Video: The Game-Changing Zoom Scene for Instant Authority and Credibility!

So there's 10 scenes that you need to have in your virtual studio. And really it starts with 4 mission critical scenes. And I want to cover one of those today in this video. And you've seen me use it. And as soon as you understand the concepts that are happening here and a little bit of the psychology behind this, you'll understand why this scene positions you as an authority the moment you turn on your camera. I mean, the rapport is there, the credibility is there. You are the expert in the eyes of the audience, and it is the Zoom scene.
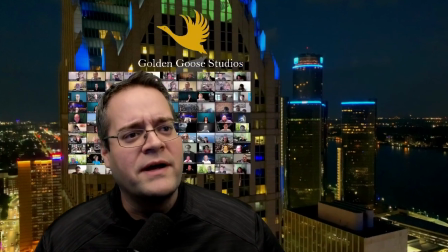31s
It's this scene right here where you bring in your audience and you speak to your audience.
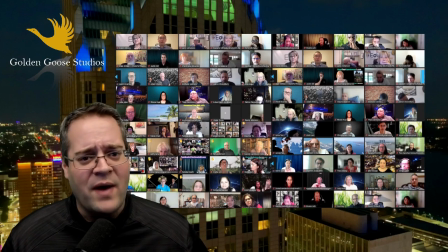36s
Now, right now this is simulated, so I could do this video for you. But what you're going to find is I'll show you the way this scene is set up in terms of why it's so effective. And so what happens is a lot of times what you're used to doing is presenting from inside the wall.
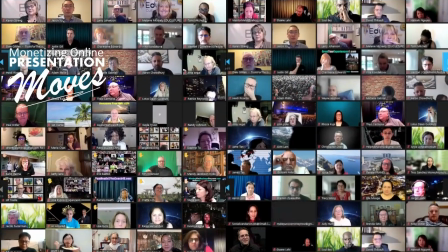54s
So now you're here down in one of the little tiny bottom boxes. You're trying to present, you're trying to get attention. No one can quite see you. And so what we need to do is we need to get you outside of the box, outside of the wall.
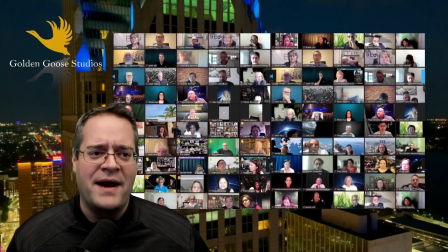65s
And so what happens is by isolating Zoom on its own screen, we can then bring it in as its own element.
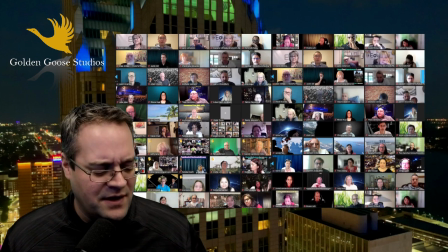74s
So let me show you the physical setup first. The physical setup is the 2 primary monitors.
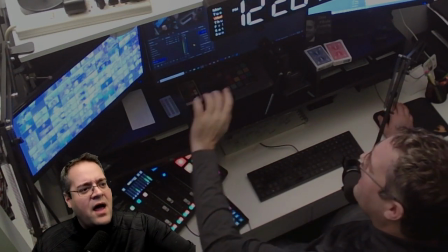80s
We have this monitor here, which has our OBS software. And on this monitor here is where we keep Zoom.
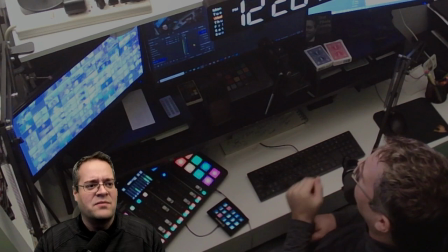88s
Zoom always stays on its own monitor. Can you do this off of one screen? I guess.
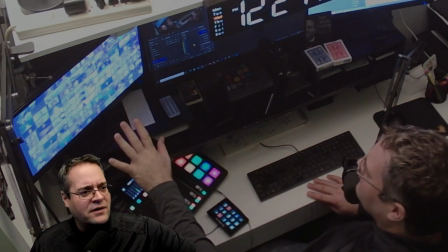94s
But if you really want to make this happen, Zoom on your left monitor or your right monitor, but wherever you have it, on a second monitor. This could be a tablet.
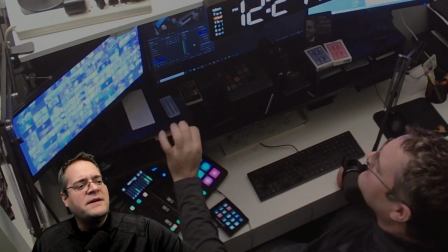102s
This could be, if you're on a Mac, this could be an iPad. It needs to be attached to the computer as a monitor, and Zoom will reside there.
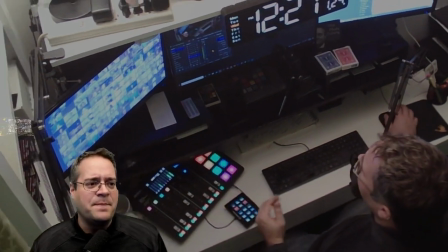110s
And what we're actually doing when we build this scene is we have our normal background that we've picked,
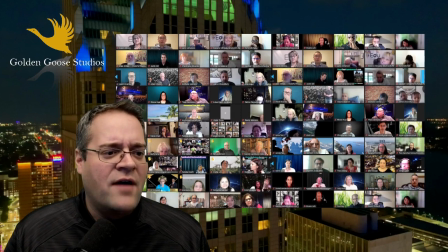116s
logo if you want it, and if I turn this off just for a second, you'll see that I've left room.
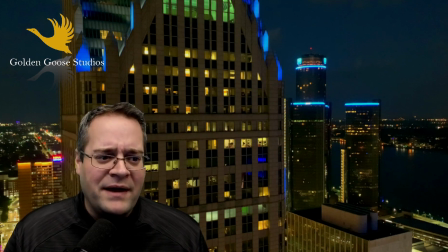123s
I'm down here in the lower left corner, leaving room above me to have the audience brought in.
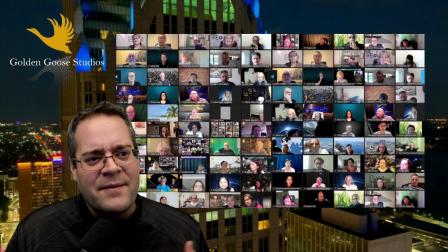131s
And so when I bring in that audience, I'm isolating them and putting them right here in primary position. You'll notice they're also behind me. And as they're behind me, I'm now outside the box.
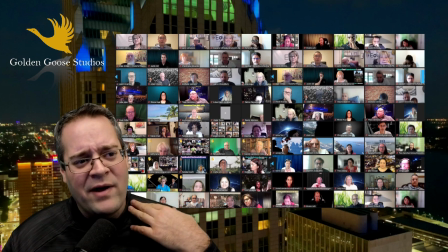143s
And you'll notice they're resting kind of right on my shoulders, kind of right. They're just behind me.
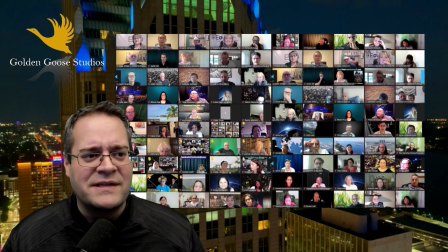148s
I might be blocking one person out of this wall, but at least I'm connected to the source. See, this looks a little odd if I'm disconnected.
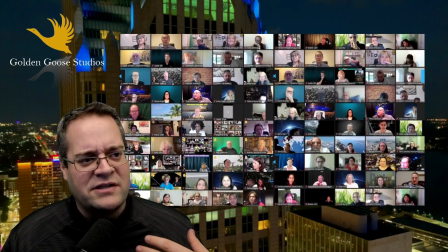155s
So by bringing it in and having it just touching my shoulder, I'm connected to the audience.
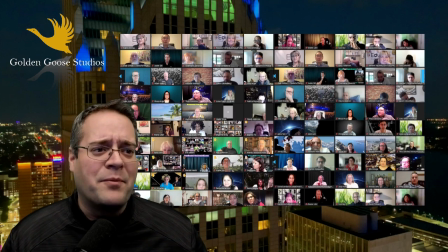161s
I still like my proportions here. Nothing wrong with that. And so now I have a scene where I can, if I wanted to pin, if I wanted to interview, if I wanted to touch base with the group, I can do all of this now through this one scene. This is your Zoom, your Microsoft Teams.
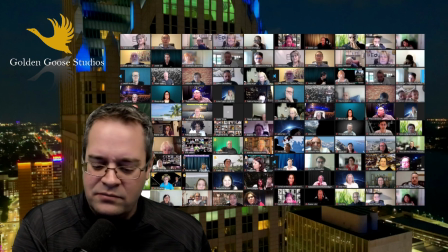176s
It could be your the Cisco platform, WebEx. I think that's the name of it. Whatever it is, you now have the ability to connect with your audience from anywhere, any platform.
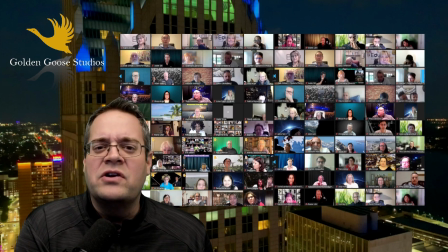192s
You don't have to share a screen to do it. Nothing crazy. If you want to learn to do this, go to the site, get the book, follow this step by step. This is one of those key scenes that are included.